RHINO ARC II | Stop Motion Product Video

In this video, we're going to show you how we use robotic motion to create this product video.
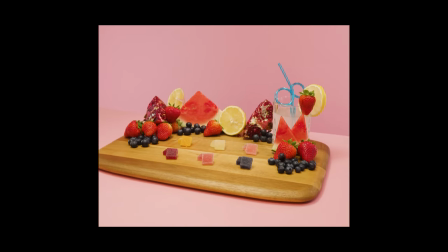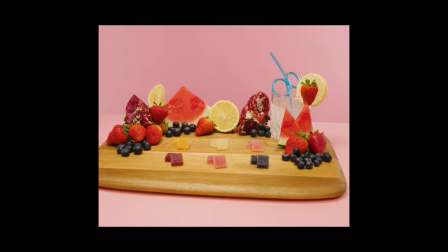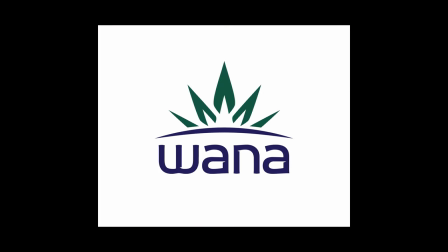The product and company we're looking at this video are Wana gummies. Now these are an edible that we thought we could do something special with in terms of camera movement as well as set design.
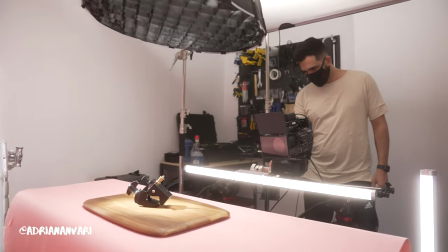(0:33)
In terms of set, we wanted something very clean and simple that would just highlight the product and what it's about.
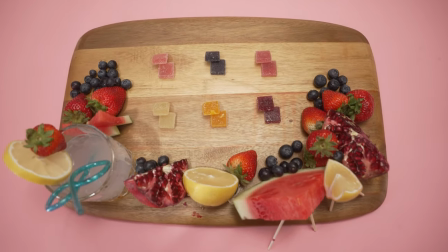(0:38)
We added lots of fruit and color to the scene. The first thing I'm going to go over is lighting. Now when you're shooting products like this to get an even and flat look a lot of lighting is needed.
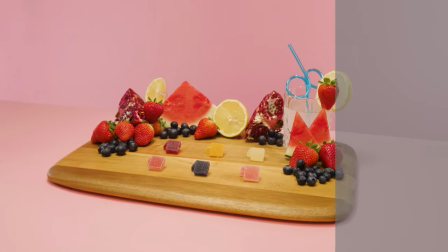(0:50)
As you can see there are not a lot of shadows being casted and everything is well lit well around.
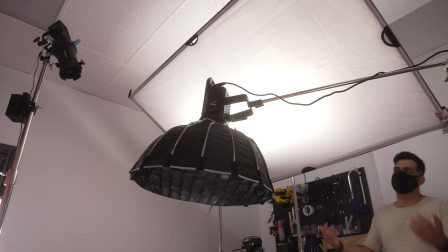(0:55)
To do this we used a 6x4 scrim gem hoisted right above the product and on that scrim we had a half diffusion as well as a full stop diffusion.
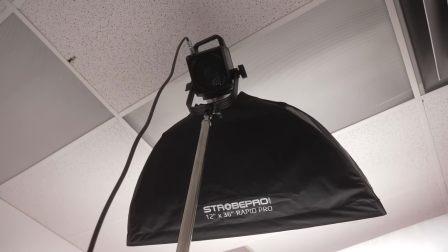(1:04)
Shooting through that scrim was a Forza 500 at roughly 75% and mounted on that was a rectangular
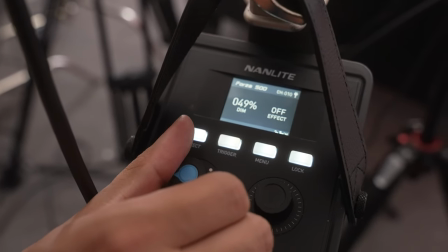(1:09)
their softbox so we could stop the spill going into the roof and we can kind of control where the light is going. Now the scrim was just to set room tone as well as get a bunch of light spilling on the backdrop as well as the subject.
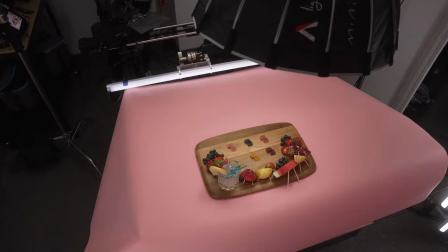(1:21)
To light the subject mainly we used the Aputure 120D with a small beauty dish and this was boomed over the project roughly sitting at 70% intensity.
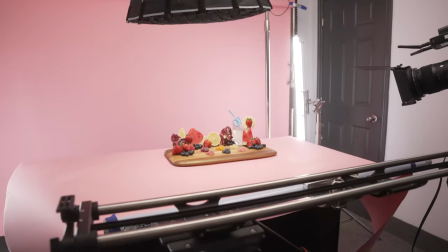(1:29)
The next thing was to light the front of the product and that we used a Titan tube at 20%.
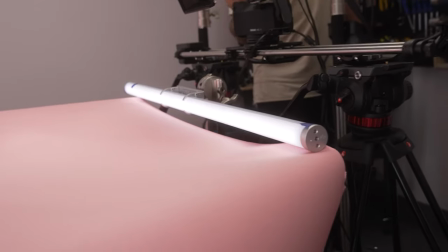(1:34)
Now where the product is sitting there's also a piece of seamless paper and we wanted to make sure that was extended fully and the way we did that is we actually taped it to the Titan tube that was lighting the front of the product. If we draped the piece of seamless paper over the actual table that would cause a harsh reflection or even a line if you ended up creasing it.
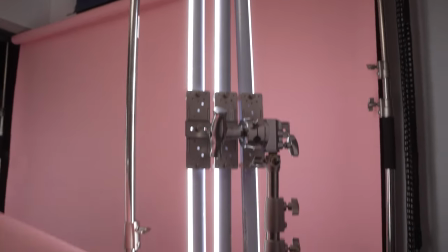(1:53)
Now the last thing was to get an even spread on the backdrop and to do that we use six Titan tubes. Whenever we're shooting something like this or we just require a backdrops to have an even lighting across the whole thing we use false color and scopes.
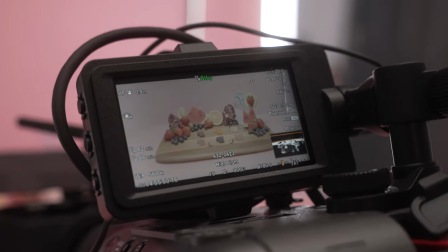(2:06)
To do that with false color you just make sure that everything is the same color across the board and to do this in scopes you just look across the whole thing and make sure it's relatively a straight line. Next thing we're gonna look at is camera and camera support. The camera we were using was a Sony FX6 shooting on a Sigma 35 millimeter prime lens.
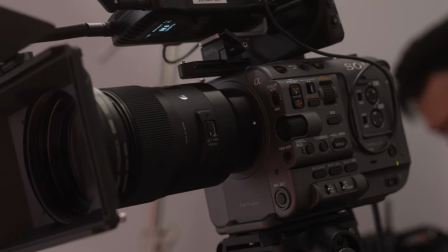(2:25)
Small projects like this this camera is perfect but any other camera with the proper lighting would do as well.
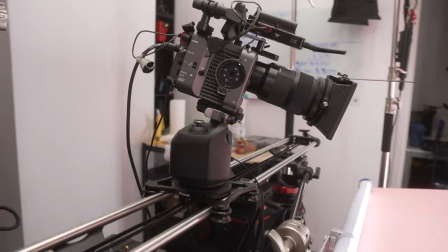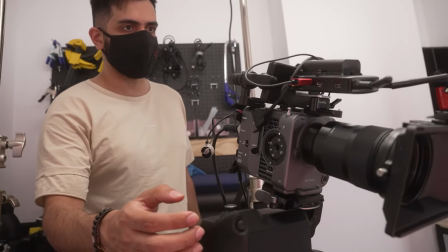(2:35)
In This gives us three axes of control. This gives us the sliding motion, the rotating, as well as the tilt.
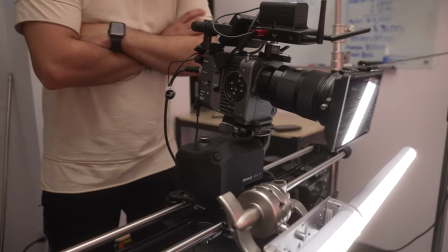(2:43)
So that is three axes. Now we consider two movements for this. We could either do a dolly in or a dolly from right to left, as well as the camera rotating and tilting down to give three axes of motion.
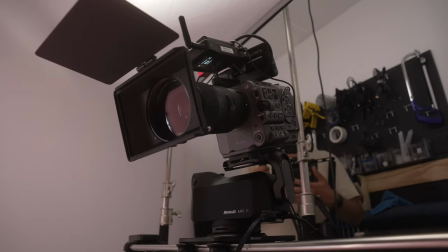(2:55)
We thought the second option would be the best because we have all three axes in motion. The Rhino Arc 2 provides repeatable robotic motion.
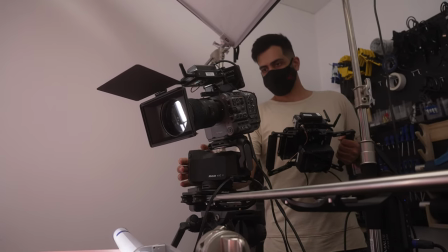(3:02)
A product video like this is only achievable with a system like this. Now, this is a very entry level to robotic motion.
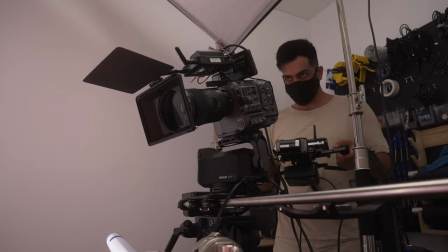(3:10)
Actually, your first robotic motion would be a simple slider that you could program back and forth.
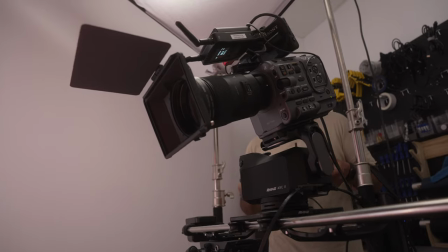(3:14)
This is a little more advanced than that, and then you can go to the end of the spectrum where you have a full-on robotic control, which they use in cinema production.
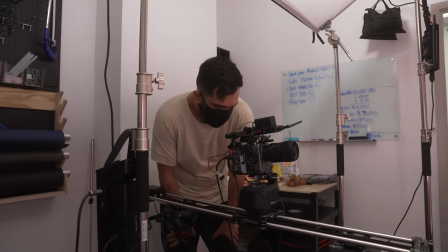(3:21)
So what we did is we set the position of the first frame with the control joystick and user interface,
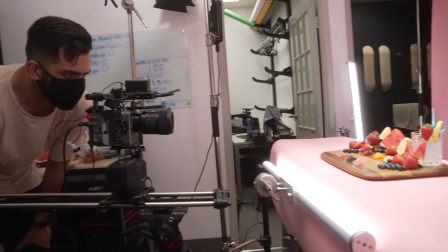(3:26)
and then set the position of our end frame. and then from there the Rhino Arc 2 plans the path between those two frames within a given time interval. We knew we wanted this video for social so it was going to be around 15 seconds so the 12 second time interval was chosen from point one to point two and then we have three seconds to roll the logo and outro. Now with the camera package and movement out of the way the next thing to talk about is set design and product placement.